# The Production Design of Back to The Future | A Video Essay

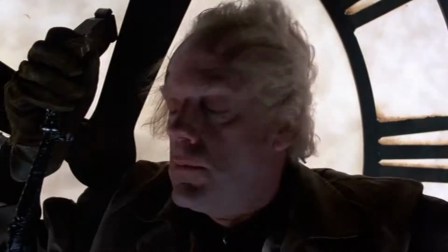Ah yes, Back to the Future, a well-known classic from the 1980s, with a memorable story, great writing, and enjoyable characters.
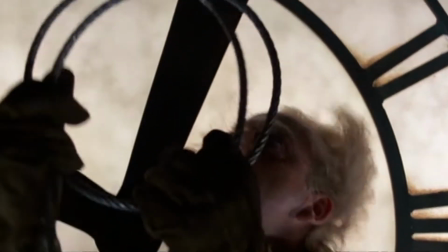The film was released 34 years ago, and a lot of the creative aspects still hold up very well today.
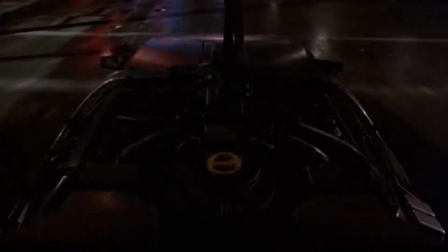One of those aspects that stands out really well is the film's production design.
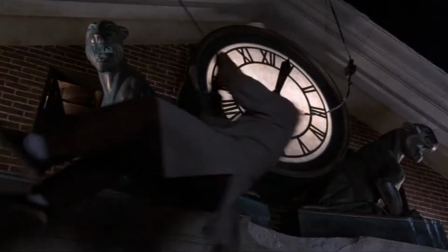It seems like every set piece and prop has a purpose in Back to the Future, and it really adds to the story.
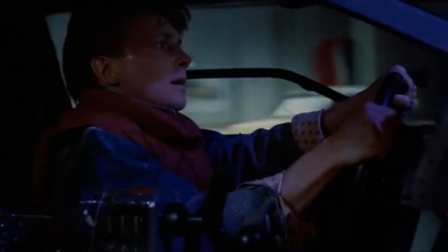I feel that when people watch this movie, they tend to only focus on the characters and the story development.
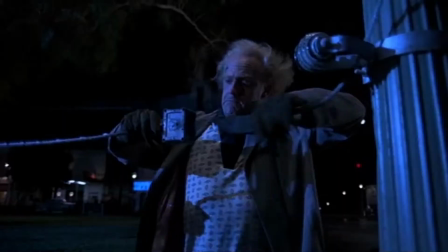And while these parts are absolutely crucial to the success of this film, I feel that the sets, props, and the appearance of the characters really make Back to the Future what it is.
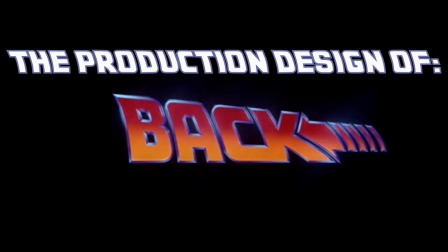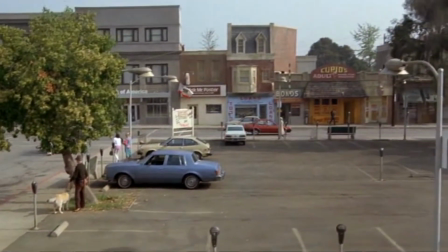So in the opening half an hour of Back to the Future, they do a great job of showing the town of Hill Valley, the home of Marty McFly in 1985.
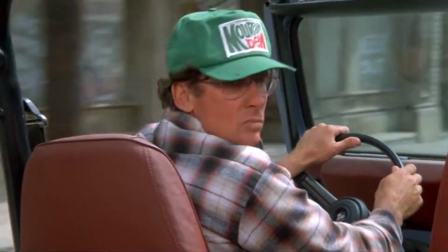If you pay attention when Marty is on his way to school, the establishing shots show a more worn-out Hill Valley.
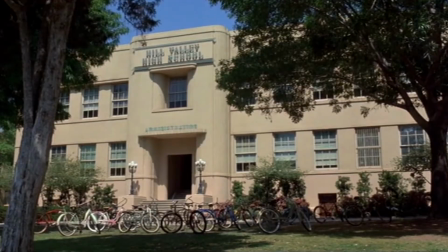This is the same case for the high school.
Whoa! They really cleaned this place up.
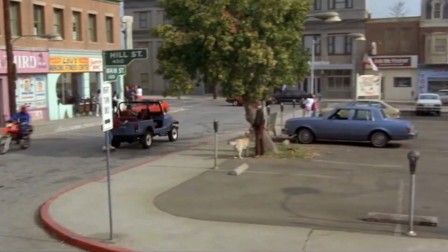Looks brand new.
So why does what I'm saying matter? We'll take a look at the 1985 version of Hill Valley's town square compared to 1955.
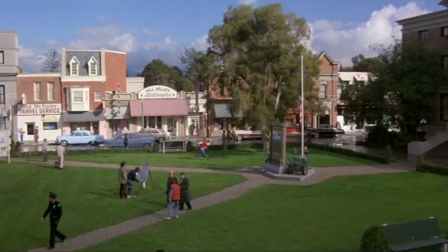Look how much cleaner and nicer looking the town square in 1955 is after Marty goes back in time.
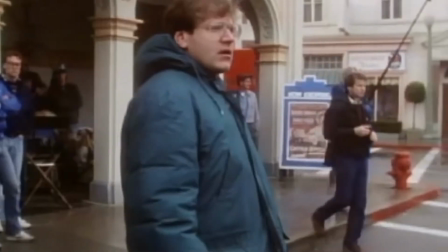All the buildings look brand new, and that's exactly what director Robert Zemeckis and writer Bob Gale had hoped for.
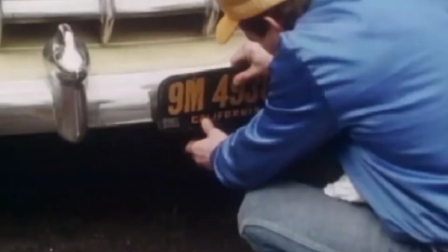They had this 1955 set built first, so to make it look nice and appealing.
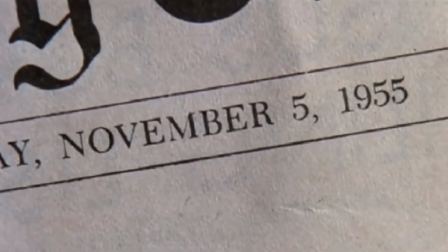Then all the scenes taking place in the town square during the 1950s were filmed first.
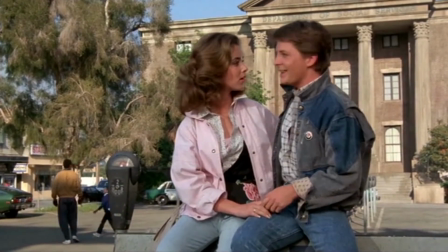The set was then completely trashed and remade to look more rustic for all the scenes in 1985.
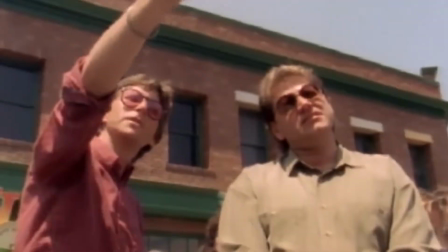They changed everything from the cars to even the trees between the different decades. The point of all this is to show that the filmmakers were very clever and used logic effectively.
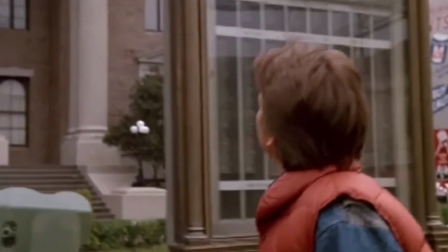They used the set to show the natural course of time, and the changes made to the town square really helped sell the idea that Marty went back 30 years into the past.
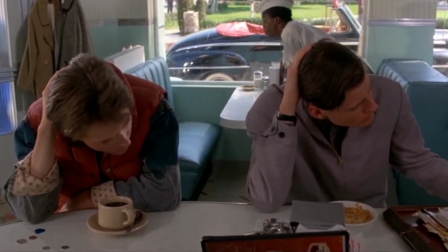But they didn't stop with the set appearance. Every character who was younger in the 50s would of course have to appear 30 years older in 1985.
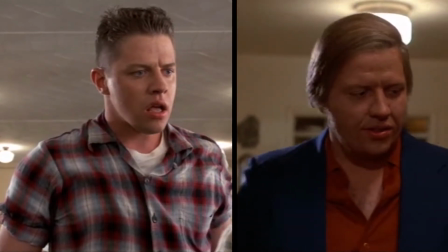This includes Marty's mother and father, the butthead bully Biff, Doc Brown himself, and even the principal.
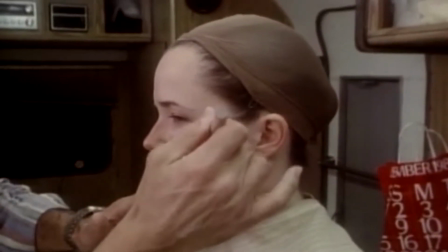They of course used makeup for this, and yes, you would expect that to happen.
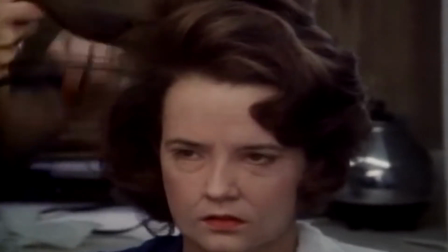But once again, the team of Zemeckis and Gale added more of a creative twist with how these characters appear after Marty returns from the past.
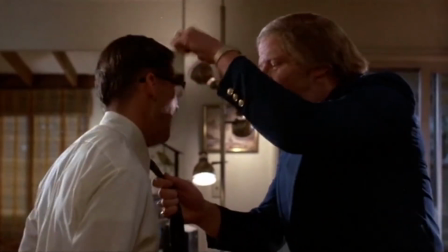When we meet Marty's family at the beginning of the movie, we see that his father, George, is pretty much a loser who can't stand up for himself.
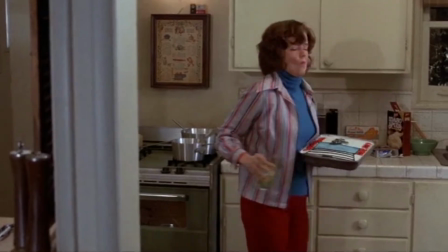His mother appears to have aged roughly and seems depressed.
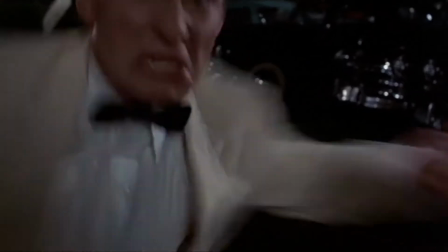But after the scene when George stands up to Biff in 1955 and Marty returns home, he sees that everyone's appearance and attitude has changed.
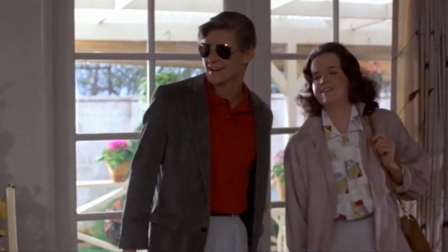His parents and siblings are a lot healthier and cheerful now.
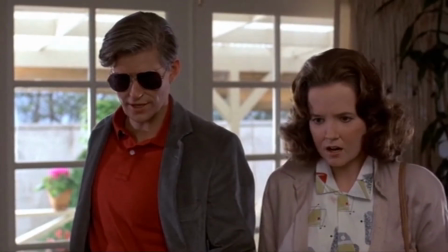Mom, Dad, did you hit your head? You guys look great.
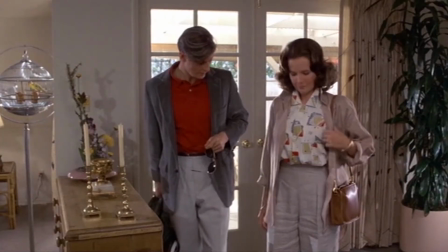Mom, you look so thin. Thank you, Marty.
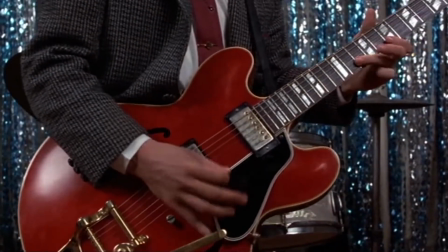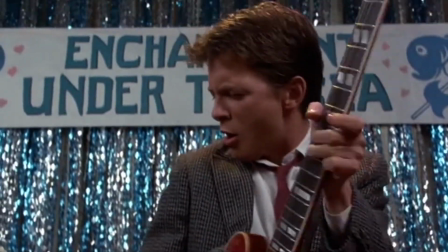A third way the production design really adds to Back to the Future is the props.
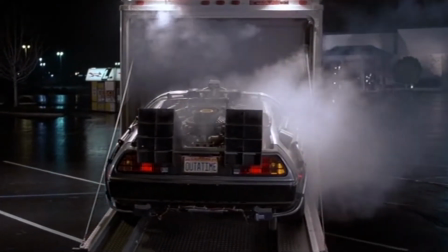You're probably very familiar with the infamous DeLorean, but I want to talk more about the small little details and uses of certain props in the movie that are creatively well done.
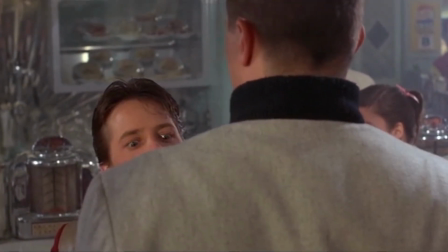With all the trouble Marty faces in 1955, he has to pull on what he knows to try and solve these problems.
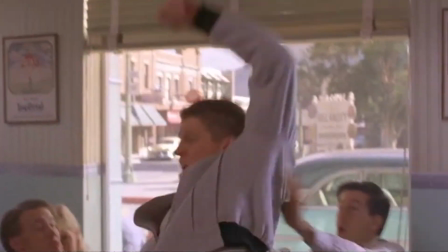The unique usage of these props really make the story more effective and even comical at times.
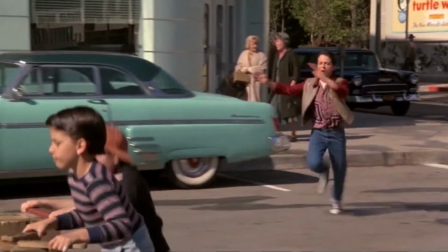One example comes from one of my favorite scenes in the entire movie. This is the scene that Marty uses a scooter turned skateboard to outsmart Biff and his friends.
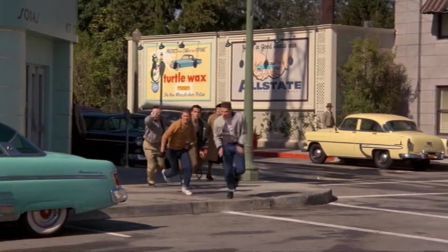I found it to be very clever and a smart decision since Marty uses a skateboard as transportation throughout the beginning of the film.
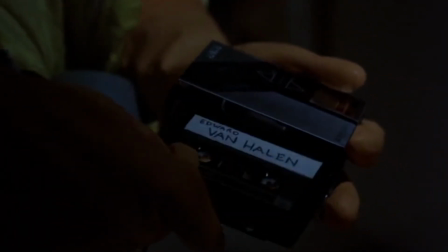Another unique usage of a prop is when Marty pretends he's Darth Vader and uses his Walkman to wake up and scare his high school aged father.
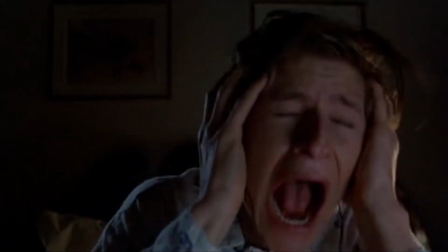Again, Marty uses an object from his decade to his advantage, showing that the props really help move the story along.
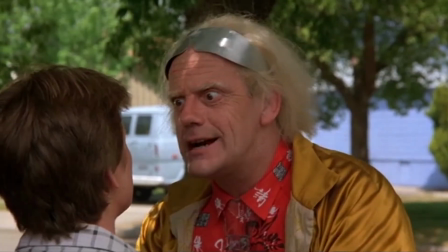Well, there you have it.